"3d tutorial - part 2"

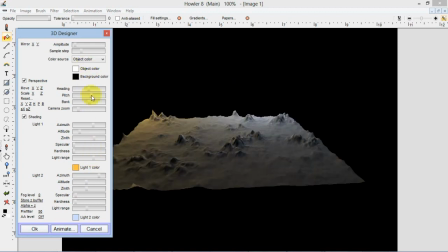524s
So I'll go ahead and zoom back in on our landscape by changing that pitch.
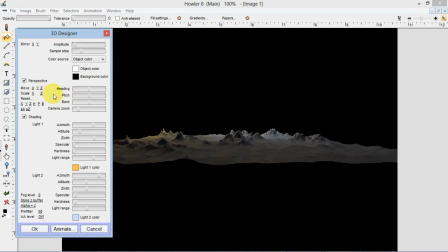531s
And I'm going to change the scale back up because we scaled that down earlier. And finally, I'm going to move our camera into place using this Z parameter.
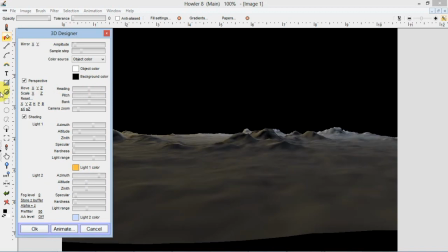542s
Move Z. And there we have it. I'll put the sample step back down so we can see the full detail of our object that we've created. And I will also adjust the altitude.
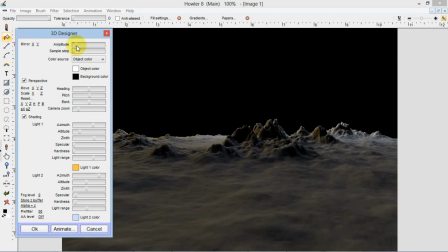559s
Now bear in mind, when you adjust this altitude, you can use it to create very distorted looking landscapes. But realistically on Earth, our mountains aren't like gigantically craggy like this.
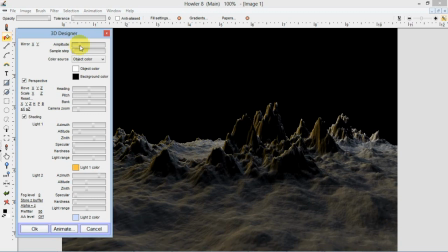573s
That would be exaggerating things quite a bit. You might see that in a science fiction environment, but for normal Earth mountains,
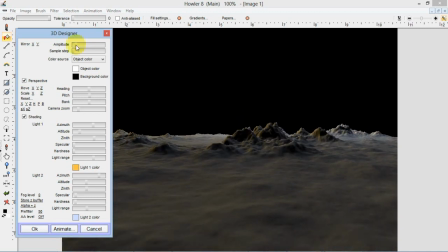582s
we're going to take that down quite a bit to keep it more realistic looking. You might compromise a little bit just to get some artistic value out of it, but don't do it too much because it's just going to look kind of amateurish and not too good. So right now we're getting somewhere. You can see that lighting.
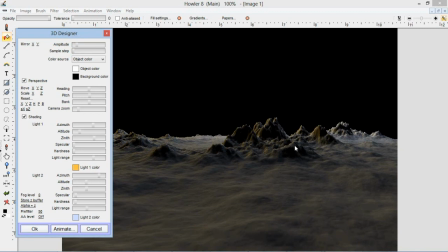602s
We have a nice orange highlight on one side and sort of a bluish highlight, but we want to add a little more interest to that. So I'm going to use actually maybe even a more intense bluish green color on that other side,
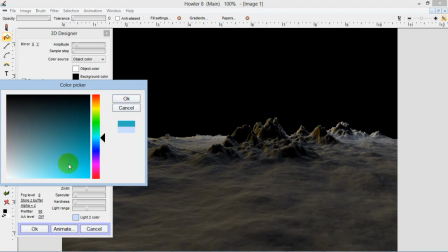616s
and a kind of a bright
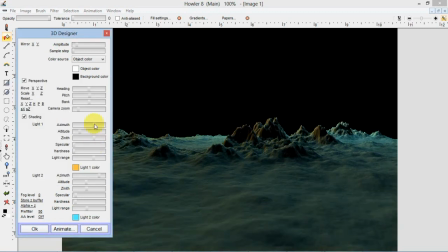620s
there, and I'm going to adjust the azimuth a little bit more to get a little bit more of that sunlight. And I'm going to adjust this other one to make that that blue, a little less of that blue.
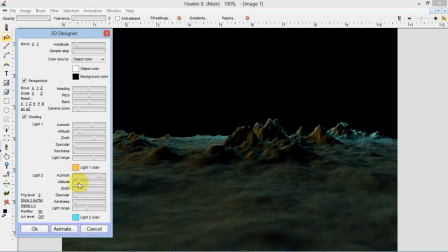635s
I'll change the altitude, and then I'll take some of that blue off the basic part of our ground, basically. And we're getting a lot more realistic in here just by adjusting that lighting. One other parameter we have is fog, and that is a fog based on our sky color.
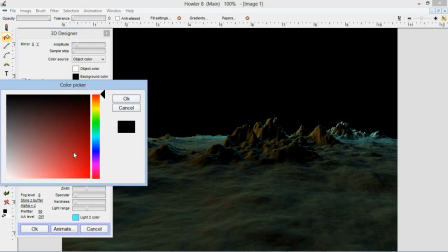652s
So I'm going to change the background color to a new sky color. I'll use a light blue. I find that using a lighter blue works pretty well. Want to keep it a blue, not a greenish blue, unless you're in like Florida or somewhere. But we're out west here, so we're going to use a kind of a deeper, almost a purplish blue
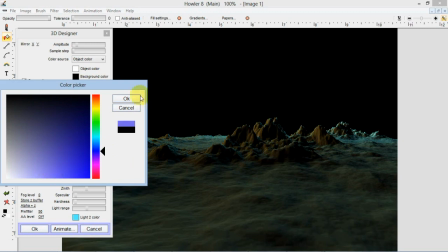674s
of about that value right there.
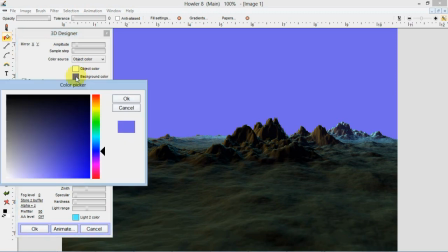677s
Maybe a little bit brighter than that, because once we put that fog in there, it's going to look very blue, and we don't want it to look
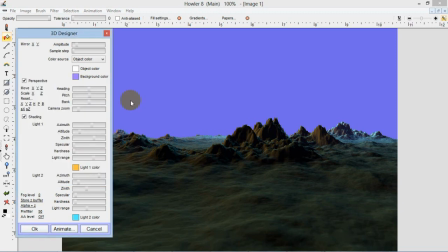687s
like we're in the smog. We just want to look foggy. Okay, the fog level is here, and you just basically slide on it.
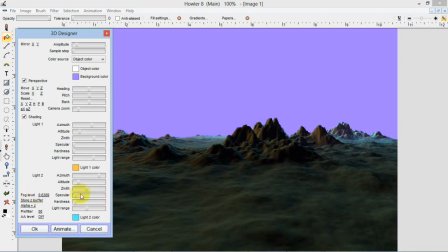695s
A value of 0.7 usually works pretty well. You can go as high as you want, of course. You can make it look like you're underwater if you want to, but that might be going too far. We just want it to look like we're outdoors, not that we're in a cloud somewhere.
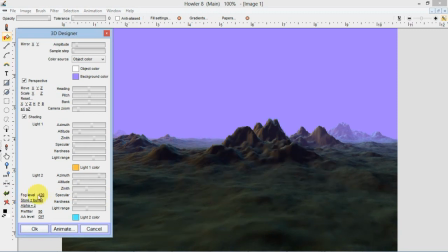713s
So I'm going to take it down just a bit more. Right about there, in fact. And basically all we have to do now is just make sure we've got our camera in the right place.
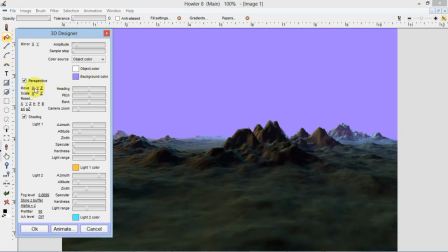727s
I might move this a little bit more so we're closer to the ground, but we don't want to clip.
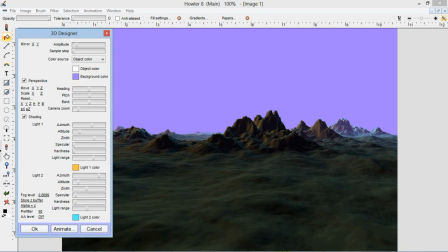734s
We don't want the camera to clip through the ground. But anyways, we're off to a good start. Now remember, we created that background texture, the texture in the swap image. We want to go ahead and use that. Using this color source, this will apply that from swap image.
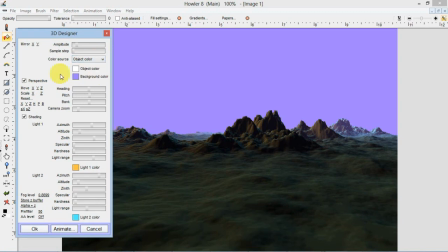754s
Color source from swap image. If we had just used the object color, that would be this button here.
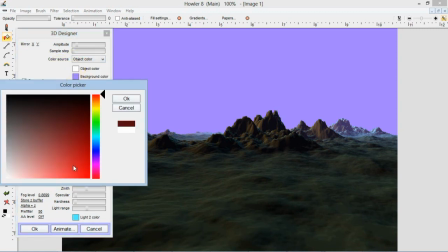760s
We could have actually changed the object color just to a regular color,
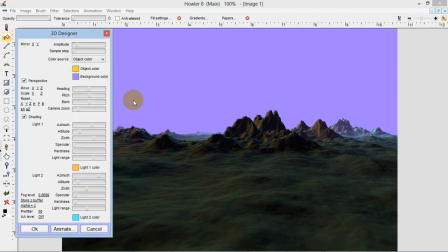766s
any single color, and that would have worked, but it's not particularly the most interesting.